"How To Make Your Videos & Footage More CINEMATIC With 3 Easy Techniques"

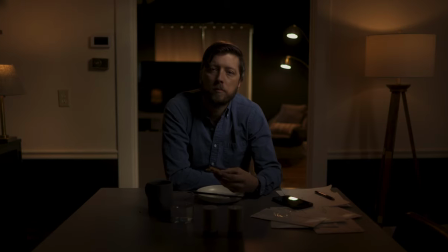(11:58)
You don't really notice it at first, but it just fills the frame in a very pleasing way now in this shot we felt like the clock needed
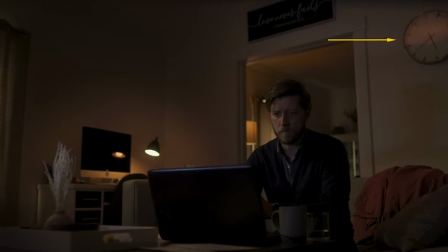(12:05)
something it was just too flat and didn't look right so we saw it as an opportunity to reflect light of a practical that's out of frame
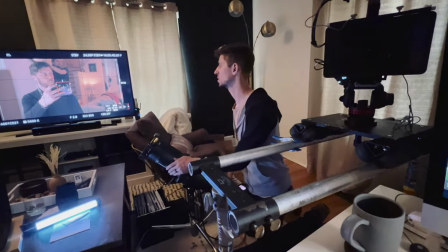(12:13)
so we use one of cody's source 4 lights and bounce it off the ceiling to catch a reflection in the glass of the clock it's subtle but it's adding
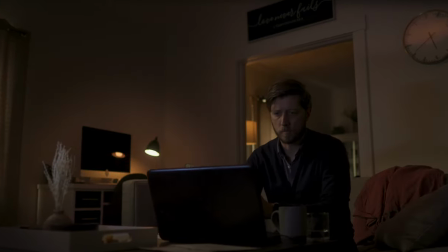(12:19)
a little detail to the shot that you may not notice at first but on a subconscious level it's really pleasing to your eye at
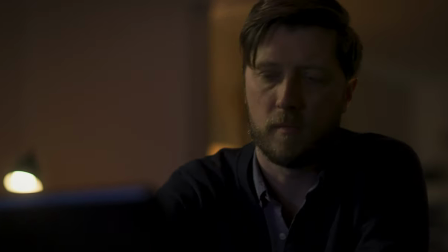(12:26)
least i think it is and in this shot the practical from the dining room motivates a little hair light on the back of my head we
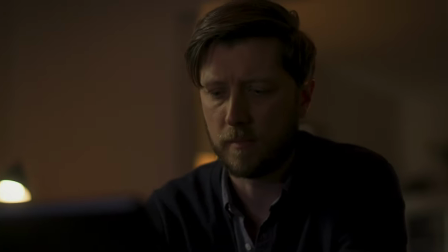(12:32)
used my mini mole tungsten light to kick a little warm light onto the back of my head and that little bit of rim light helps to separate me from the background and give a more dynamic look to the shot so even if you don't have a lot of lamps or sconces in your own
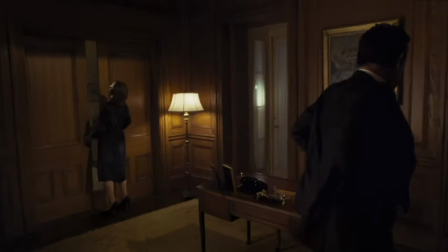(12:46)
home or apartment or maybe your characters aren't even the type of people who would have a bunch of warm dimly lit lamps in the places they
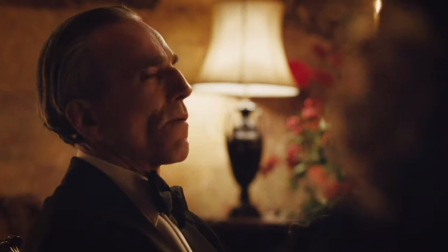(12:53)
live think about adding them to your scenes because of what they can do to enhance the image
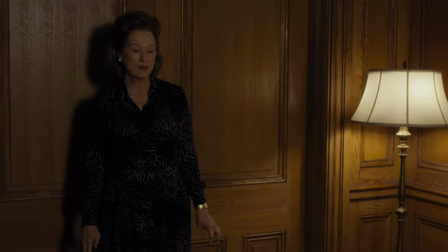(12:57)
what they can do to give your cinematographer some exciting options for color contrast,
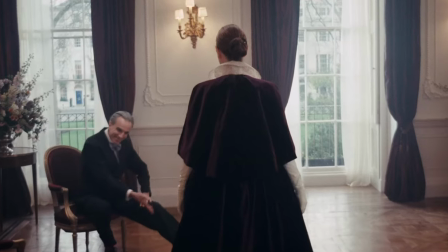(13:02)
depth in the frame, and externalizing your character's emotions through lighting.
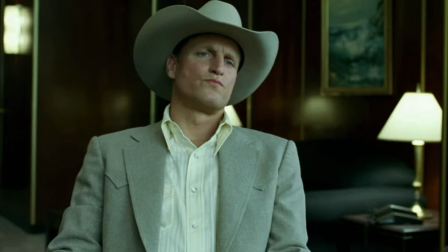(13:07)
And continue to watch movies and television shows and keep an eye out for practicals that they use in their scenes where maybe it doesn't make sense for the character,
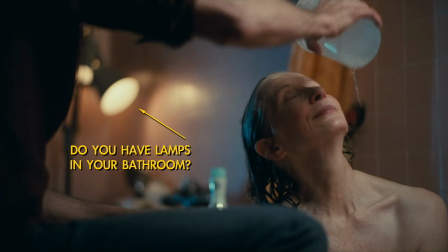(13:15)
but it really looks good on film.
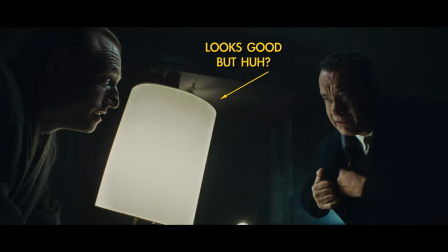(13:17)
You'll see a lot of choices in movie and television shows that if you really think about it don't make a lot of sense, but it's just so cinematic. All right, now the last thing that we're going to add to round out our cinematic treatment of this footage is film emulation.
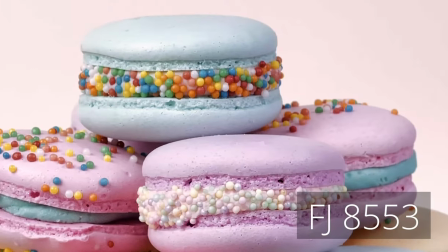(13:32)
We partnered with Film Convert so we could use their excellent nitrate plugin to emulate some motion picture film and add subtle yet pleasing film grain to the image. Now, I've been working with Cody for years on various projects, both for my company, Midland Pictures, and for this YouTube channel, and I wanted to partner with him on this video not only to help shoot it,
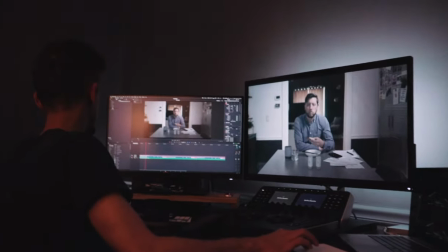(13:50)
but to harness his professional color grading skills to really make this footage as cinematic as possible.
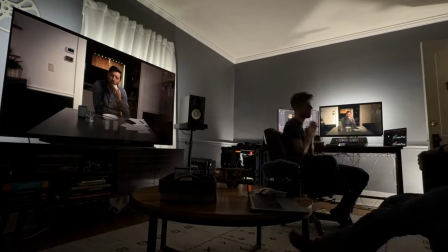(13:55)
So Cody and I spent the day in his color suite working in DaVinci Resolve with the Film Convert Nitrate plugin to really dial in the color correction,
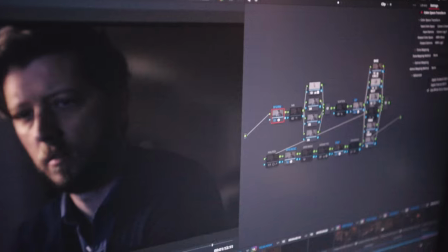(14:02)
color grade, and film emulation for Threadbare, our fake movie. Now Cody's used Film Convert Nitrate in the past on several projects,
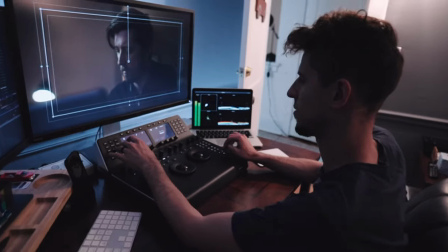(14:09)
most recently using their film grain tools on an independent feature film he worked on as DIT and colorist.
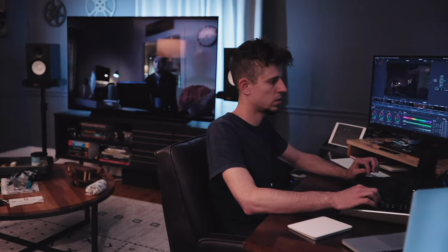(14:15)
So one of the things I really love about film convert nitrate is the grain response curve.
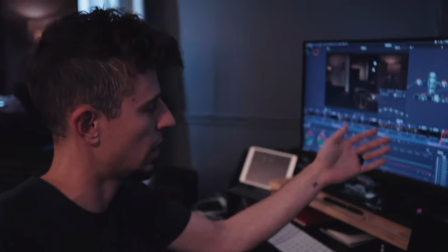(14:20)
It just allows you to map how the grain responds over your everything from black up to white,
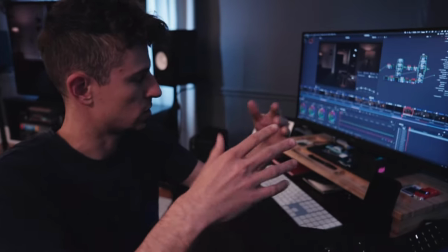(14:27)
shadows, mid-tails, highlights in between.
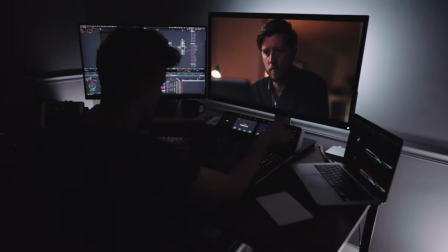(14:29)
And they already have a profile set depending on what film stock you get or choose and then you can modify it which is really helpful.
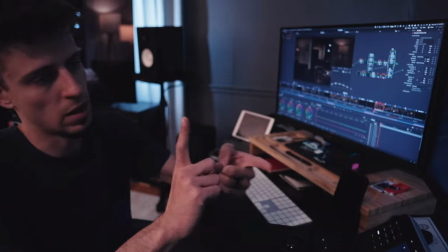(14:37)
And that's super key because using a grain overlay or other
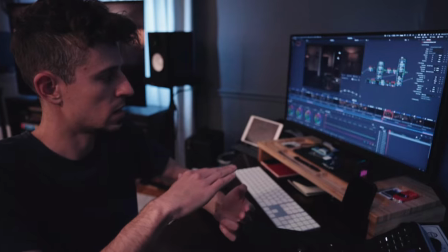(14:43)
grain plugins they don't take care of that aspect of it so if you capture
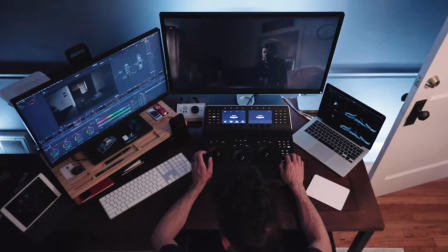(14:48)
just gray for overlay with a film stock and then overlay
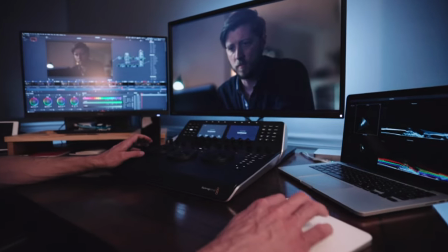(14:54)
that over the footage it doesn't respond in the same way that film actually would respond when it's
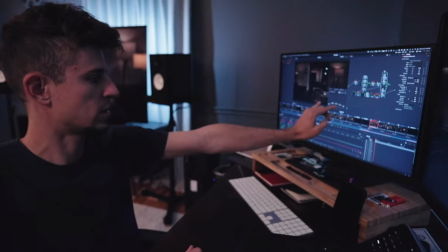(14:59)
being exposed to light and so yeah like as you can see here the blacks and the whites actually are very minimal with grain and then
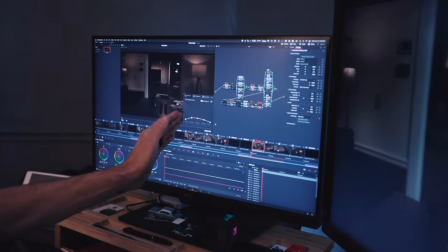(15:07)
in this particular stock you You can see the shadows have a little higher grain response than the highlights and depending on what stock you choose,
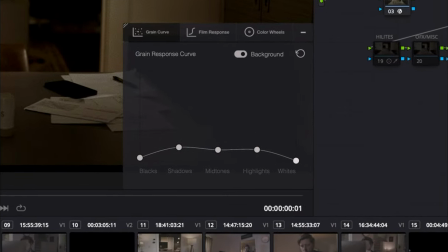(15:15)
FilmConvert's done their homework and has designed the curve accordingly per each film stock, which is really cool. Now let's take a look at the same scene with all three components present, movement, practicals, and film emulation.
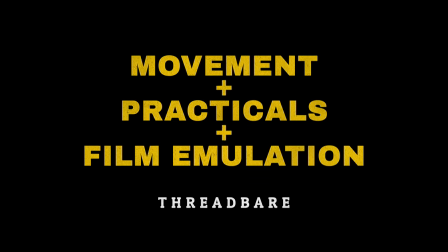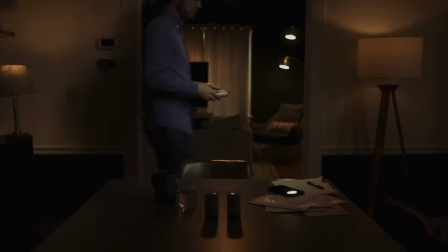(15:35) I think this is just a coincidence that all these big tech data
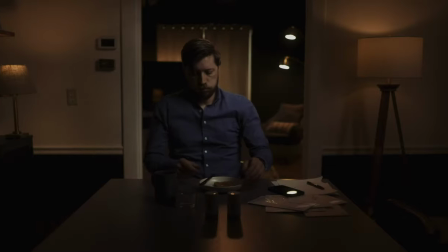(15:40) centers are being built around one of the biggest military installations in the country. This is STRATCOM Strategic Command, the center of the military mind. This is where the president came after 9-11.
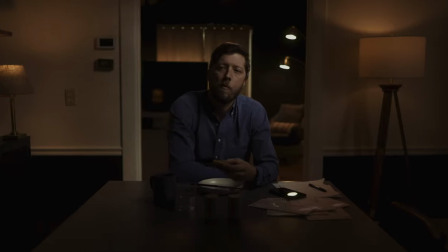(15:53) It's got an underground fortress, newly constructed and renovated by a Fortune 500 construction company based out of Omaha, Nebraska.